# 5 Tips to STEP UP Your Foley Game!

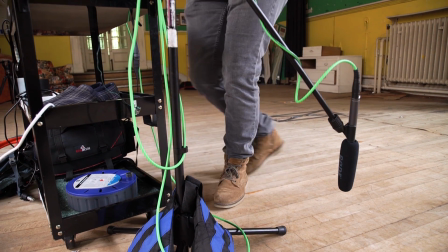Foley is the dark horse of filmmaking. It turns your film from this
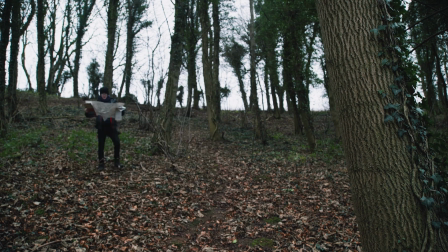into this. After creating Foley for the last 5 films on this channel, I've learned a few things which will help you record a great Foley track for your next film.
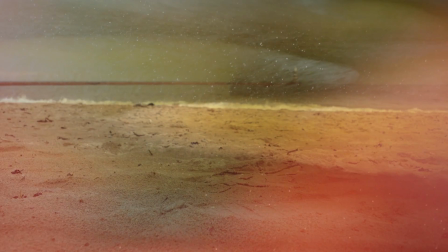Welcome to the Film Look. If you need footstep sounds for your next film, then check out the Film Look Footsteps Sound Pack.
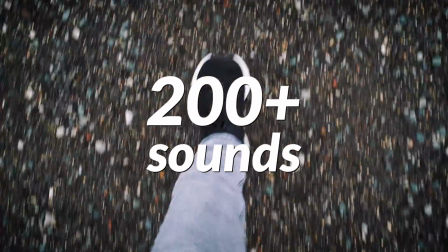It includes over 200 sounds on 9 surfaces with 6 different types of footwear.
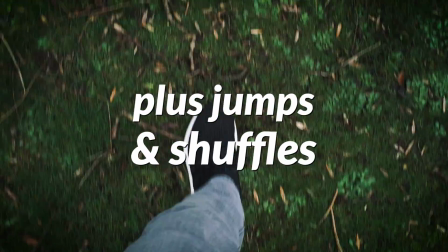And they also feature a range of stepping sounds including standard, heavy, light, shuffles and even jumps.
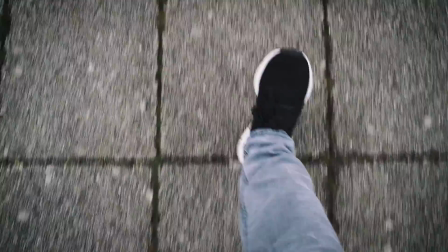Each pack is sold by Surface, so you just select the pack you need for the scene in your film.
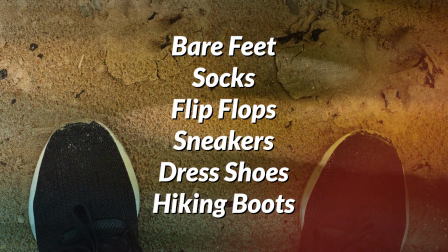If you want to support this channel and help us keep the lights on, you can find the Footstep pack over at thefilmlook.com/store.
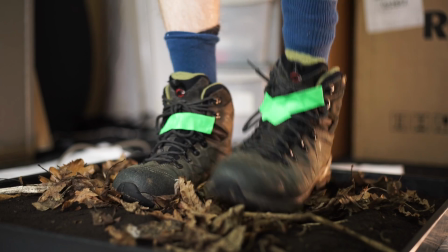Number 1. Footsteps are never alone. If you've done any Foley for your film, I imagine you've recorded or edited some footstep sounds.
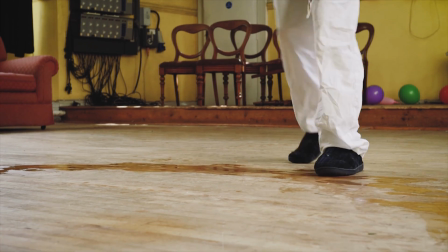Footsteps are the most obvious, run-of-the-mill sound effects you add into your scene,
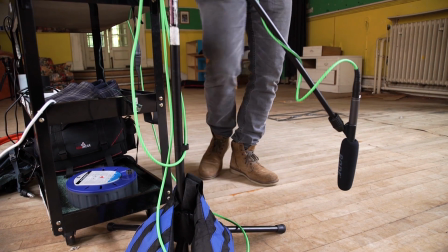and usually I will tackle these first, but they always sound better when they are layered with other Foley.
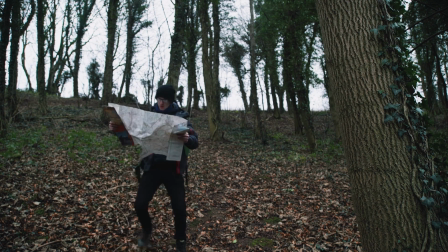What I like to do is break down the possible sound elements associated with each character in each scene.
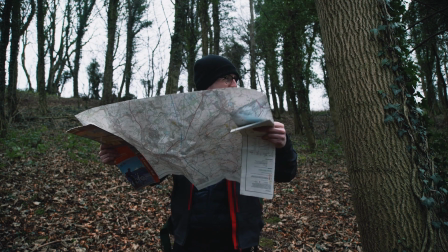Let's take this example from Lost in the Forest, which we filmed for this Foley series.
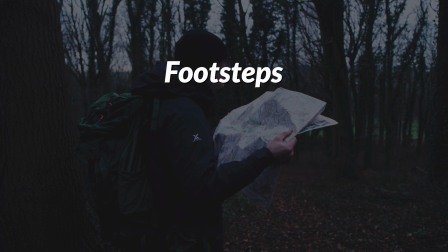The character produces sounds from his footsteps, his coat, his backpack and his map.
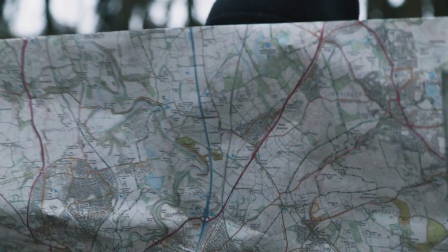These are all moving as he walks and will produce their own sound effects. So if we record each of them and layer them into the scene, it turns it from this
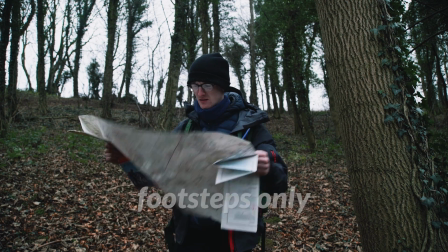into this.
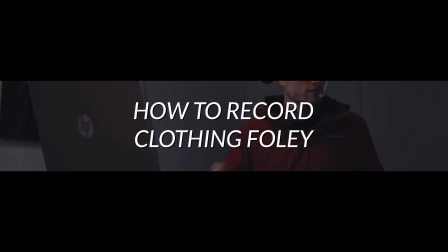Which brings me on to number 2, how to record clothing Foley.
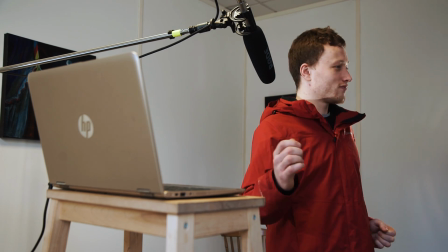When I first started recording Foley, I used to wear the clothing and try to move around and mimic the character on screen.
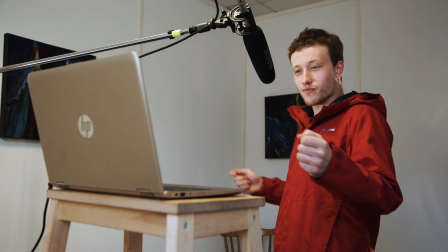This doesn't produce a clear enough sound to layer in with everything else. I found you need to exaggerate the sound to be effective.
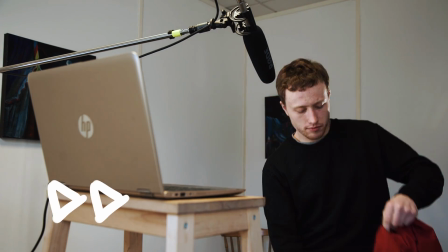So instead, take off the coat and bunch it up into a loose ball in front of the mic.
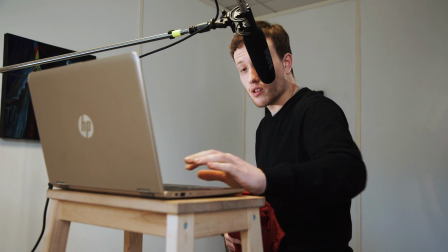Instead of mimicking the actual steps, just mimic the swing and movement of the character.
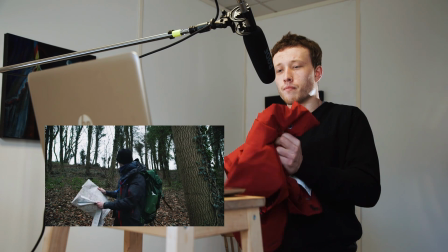The clothing will produce some unique sounds depending on how you handle it. So experiment and try to find something which fits the scene. Number 3. Accurate handling. The next thing we need to record is a paper map.
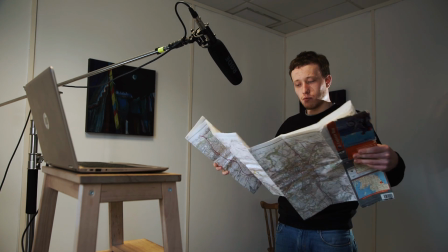A prop like this can produce 1,000,001 different sounds just by the way it's being handled.
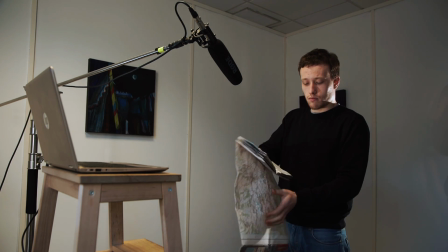A map being crushed sounds very different to a map being folded, so this is where accurate mimicking comes in.
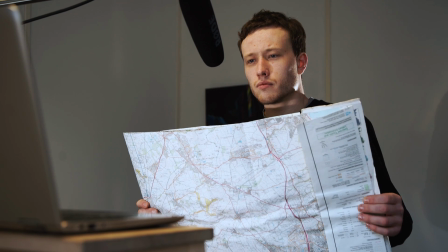If the character has the map out on display and is climbing down the hill,
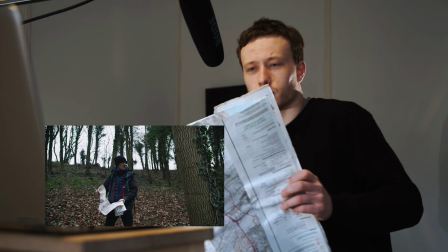mimic the movement as close as you can by opening up the map and slightly bouncing it up and down.
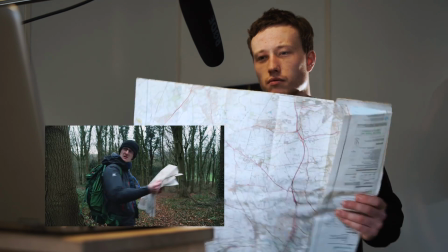If the character holds the map out and swings it, do the same thing. Don't record generic Foley, it never sounds very good.
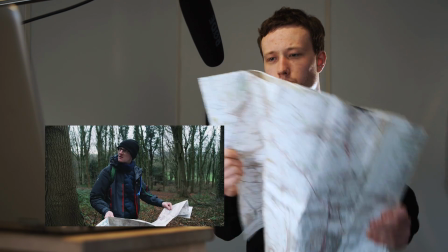Get particular and mimic the actions as accurately as possible. Number 4.
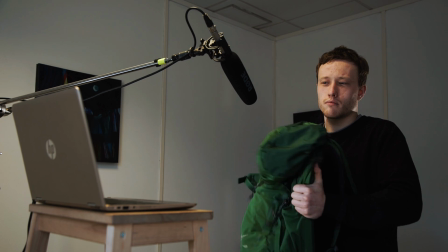Beefing up the props. With something like a backpack, it would be easy enough to grab an empty rucksack and shake it around in time with the character on screen.
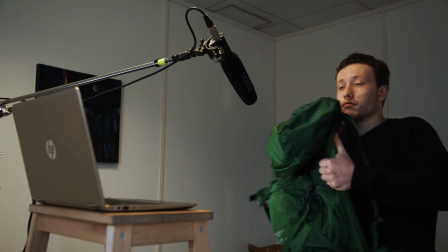This may sound okay, but it doesn't sound at all interesting. Instead, you can beef up the sound of a prop by adding weight.
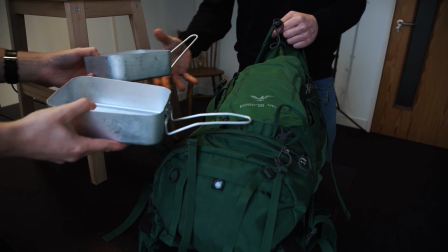For rucksack sounds, I like to take a set of mess tins and place them at the top of the pack.
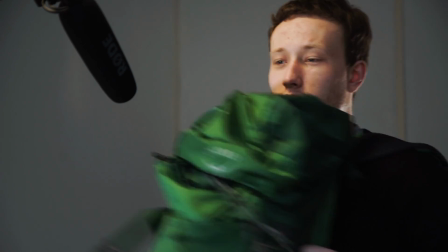They will rattle around and add some dynamic kinetic audio. That's right, science is audible.
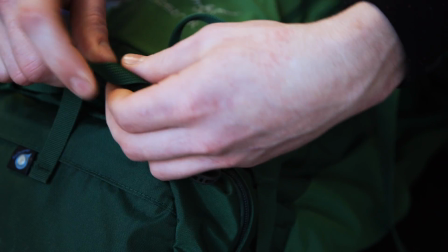And if the straps are producing an annoying flappy sound when you record, just tuck them in.
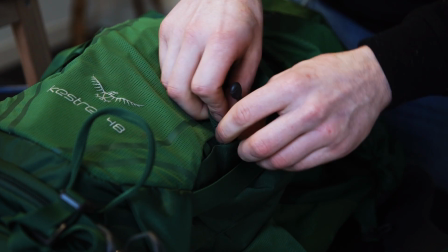Sound design is your choice. So if you find the sound can be annoying, chances are the audience will find it annoying too.
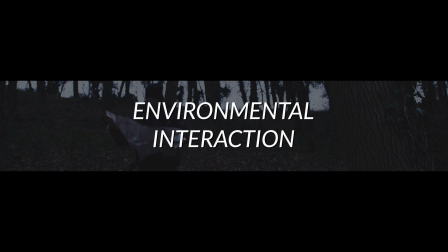Number 5. Environmental interaction.
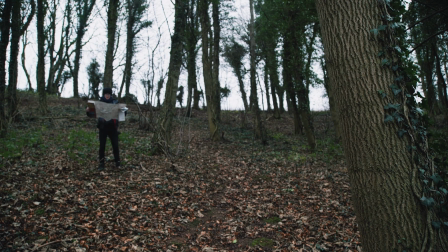If your character interacts with the environment, 9 times out of 10 it will produce a sound, so don't ignore these.
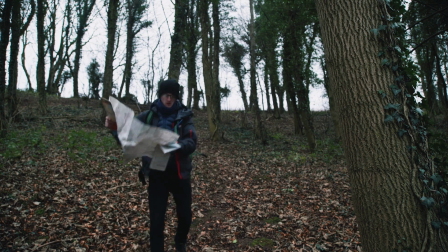In the scene Lost in the Forest, you can clearly see our character causing a bunch of dry leaves to roll down the hill as he steps down.
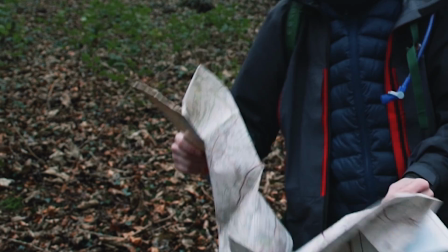Yes, we have footstep sound, but the sound of leaves falling down a hill will produce something very different.
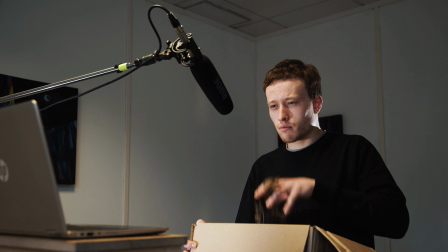So grab some dead leaves and record brushing and moving them with your hand.
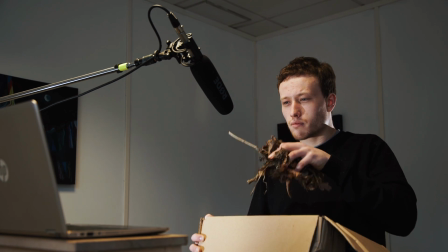This subtle sound effect will really help sell the effect that the audio is actually in the scene. Number 6, here's a bonus one for you. Don't forget your Atmos.
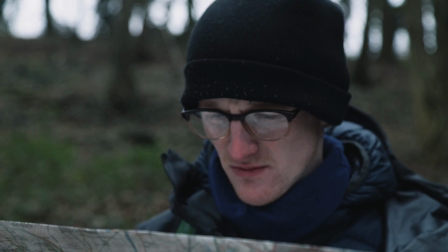The final element to add into the scene will help ground it in reality and trick the audience into believing these sounds were actually recorded on the day,
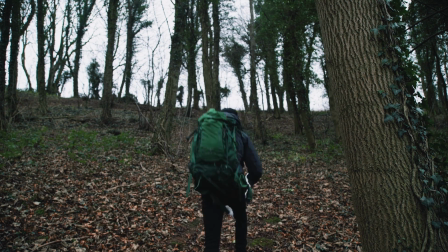and that's ambient noise from the location. If it's inside, you can use room tone, and if it's outside, you'll need some Atmos.
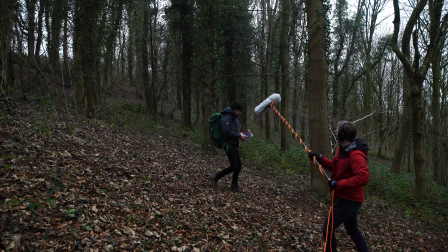For the Lost in the Forest scene, we recorded Atmos at the location, but it sounded like this.
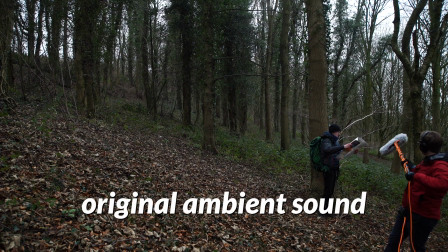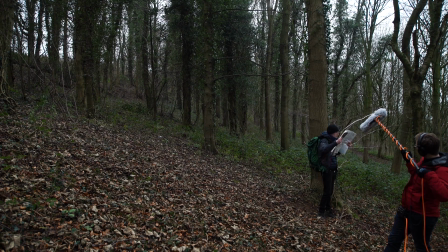That horrible droning wind is actually the sound of cars on a motorway over a mile away, so instead I found this track from freesound.org.
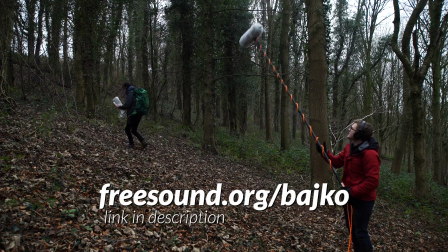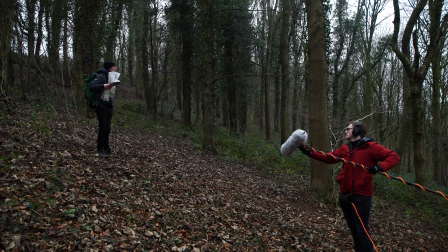Adding Atmos into your scene will help smooth over the otherwise moments of silence between the sound effects. If you like this video, why not check out our series on Foley, including how to set up a DIY Foley pit and how we actually record sound effects. Hit subscribe if you haven't already, and remember to achieve it one shot at a time.